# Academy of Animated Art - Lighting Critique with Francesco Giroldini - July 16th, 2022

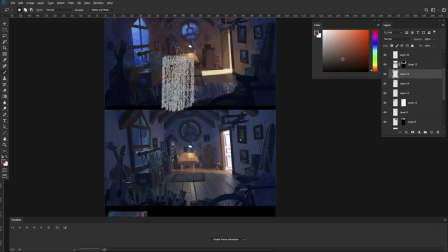45:08 Let's just try to simplify it so that we really only see complexity and contrast on the table, okay? We want to keep our image as simple as we can, like as easy to digest as possible.
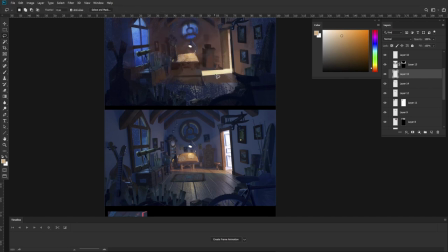45:27 So now I'm kind of grouping the whole area on the table into one shape.
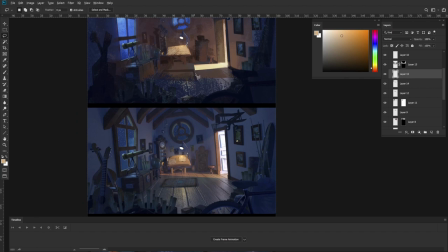45:33 So now looking at this image, I feel like we go cool a little too fast over here. so I'm gonna go and and this is gonna be the tricky part a transition from light to shadow that's always a little tricky to
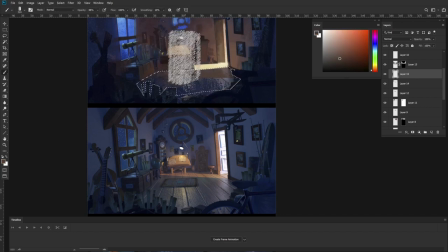45:53 paint so I'm just gonna essentially start from the value that we found and then go into a cooler version right and then we start to go darker and you see even though it's such a similar value it already feels so much cooler.
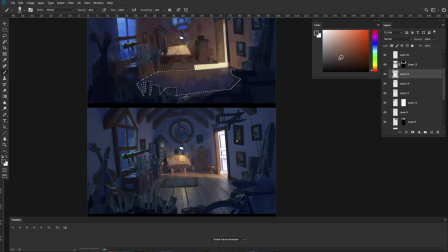46:14 And it's possible we might be getting there a little too quickly. So it's gonna be a little tricky to find the right transition, but this is probably a good place to start.
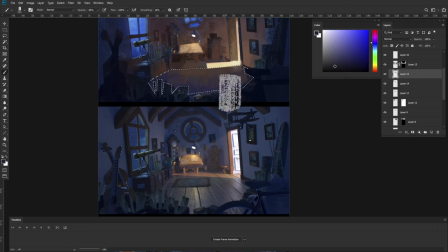46:28 I feel like this purple is too saturated, right? Now it's feeling a little dingy. So this is the tricky part where you're transitioning.
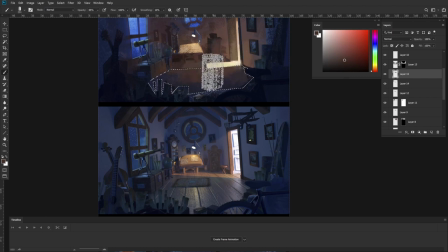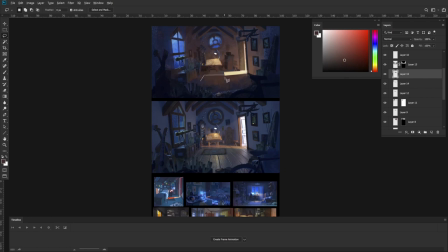46:49 Okay, something like that. and we removed a lot of the local details so let me just bring it back and let's reintroduce some of the information that we painted over so some of those boards details let's just introduce some of the texture in there
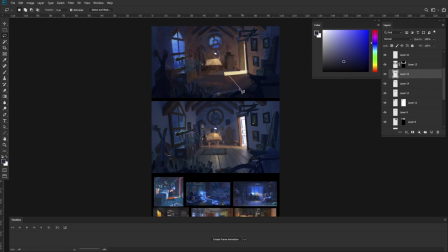47:09 so that we can still get some clues perspective wise because
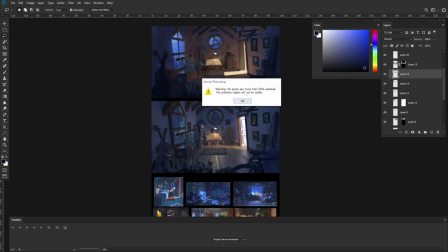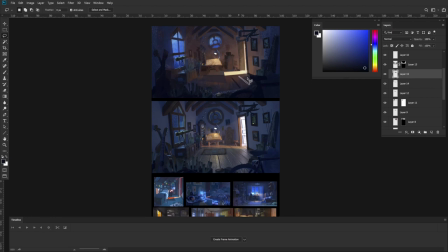47:22 even though we may have painted a value that is closer to what we want it to be. We lost a lot of the perspective and architectural cues, so the image will not read as well without them.
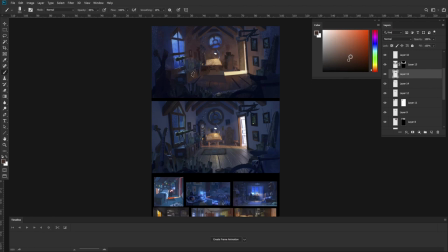47:39 Okay, now we can go back and add a couple of small variations like the little plate, then maybe it should catch a little bit more light, maybe you want this carpet to feel like it has a darker side here.
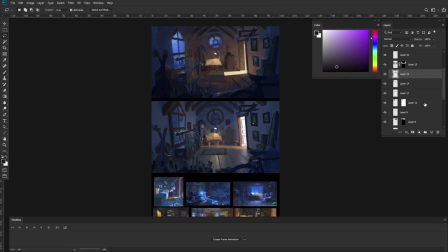48:02 Okay, I think we're getting somewhere.
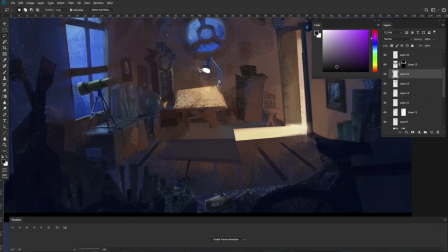48:06 So now we talked about how the spotlight was feeling a little bit too artificial. So what I'm gonna do is just paint this kind of halo around it and colorize it just so we can force a color onto it, right?
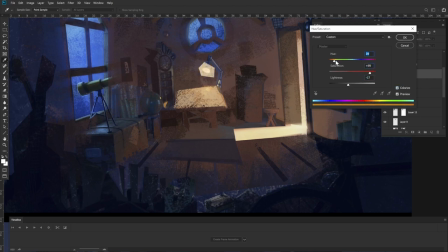48:24 And we're gonna pick something like that.
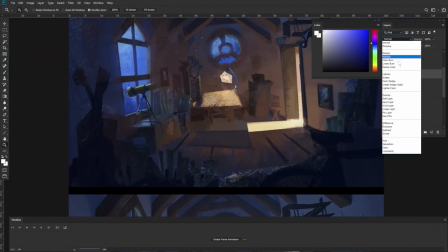48:28 and then we can change the blending mode and
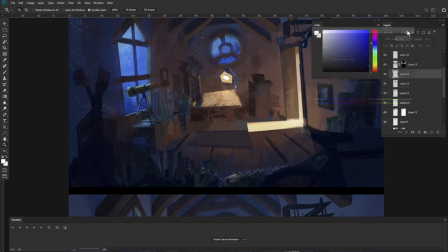48:35 play with a value that feels right and then we can duplicate
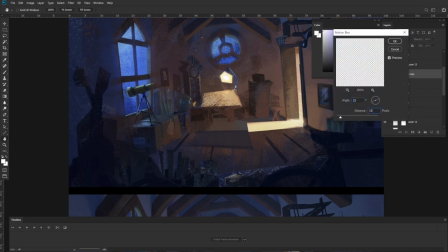48:40 it for example and just blur it and in CG you would do
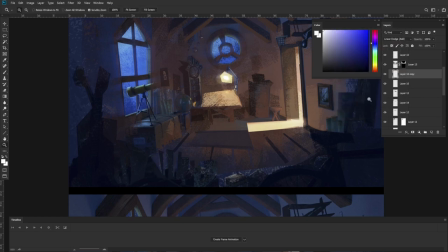48:44 essentially like similar to this method where
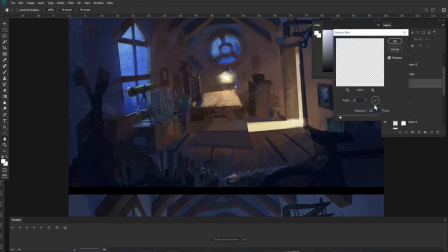48:50 you would just glow it maybe a few times with different values different hues
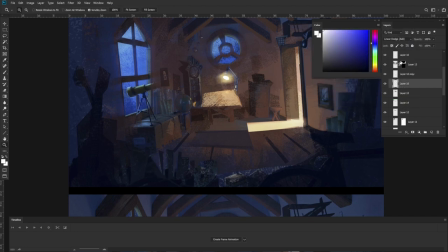48:57 But essentially, you want to try to mitigate some of the harsh light quality that we had before.
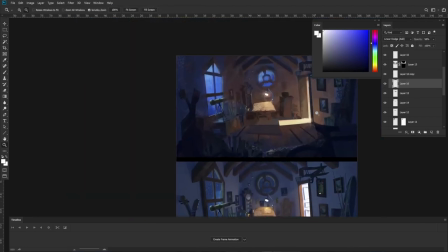49:12 Yeah, something subtle like that, right?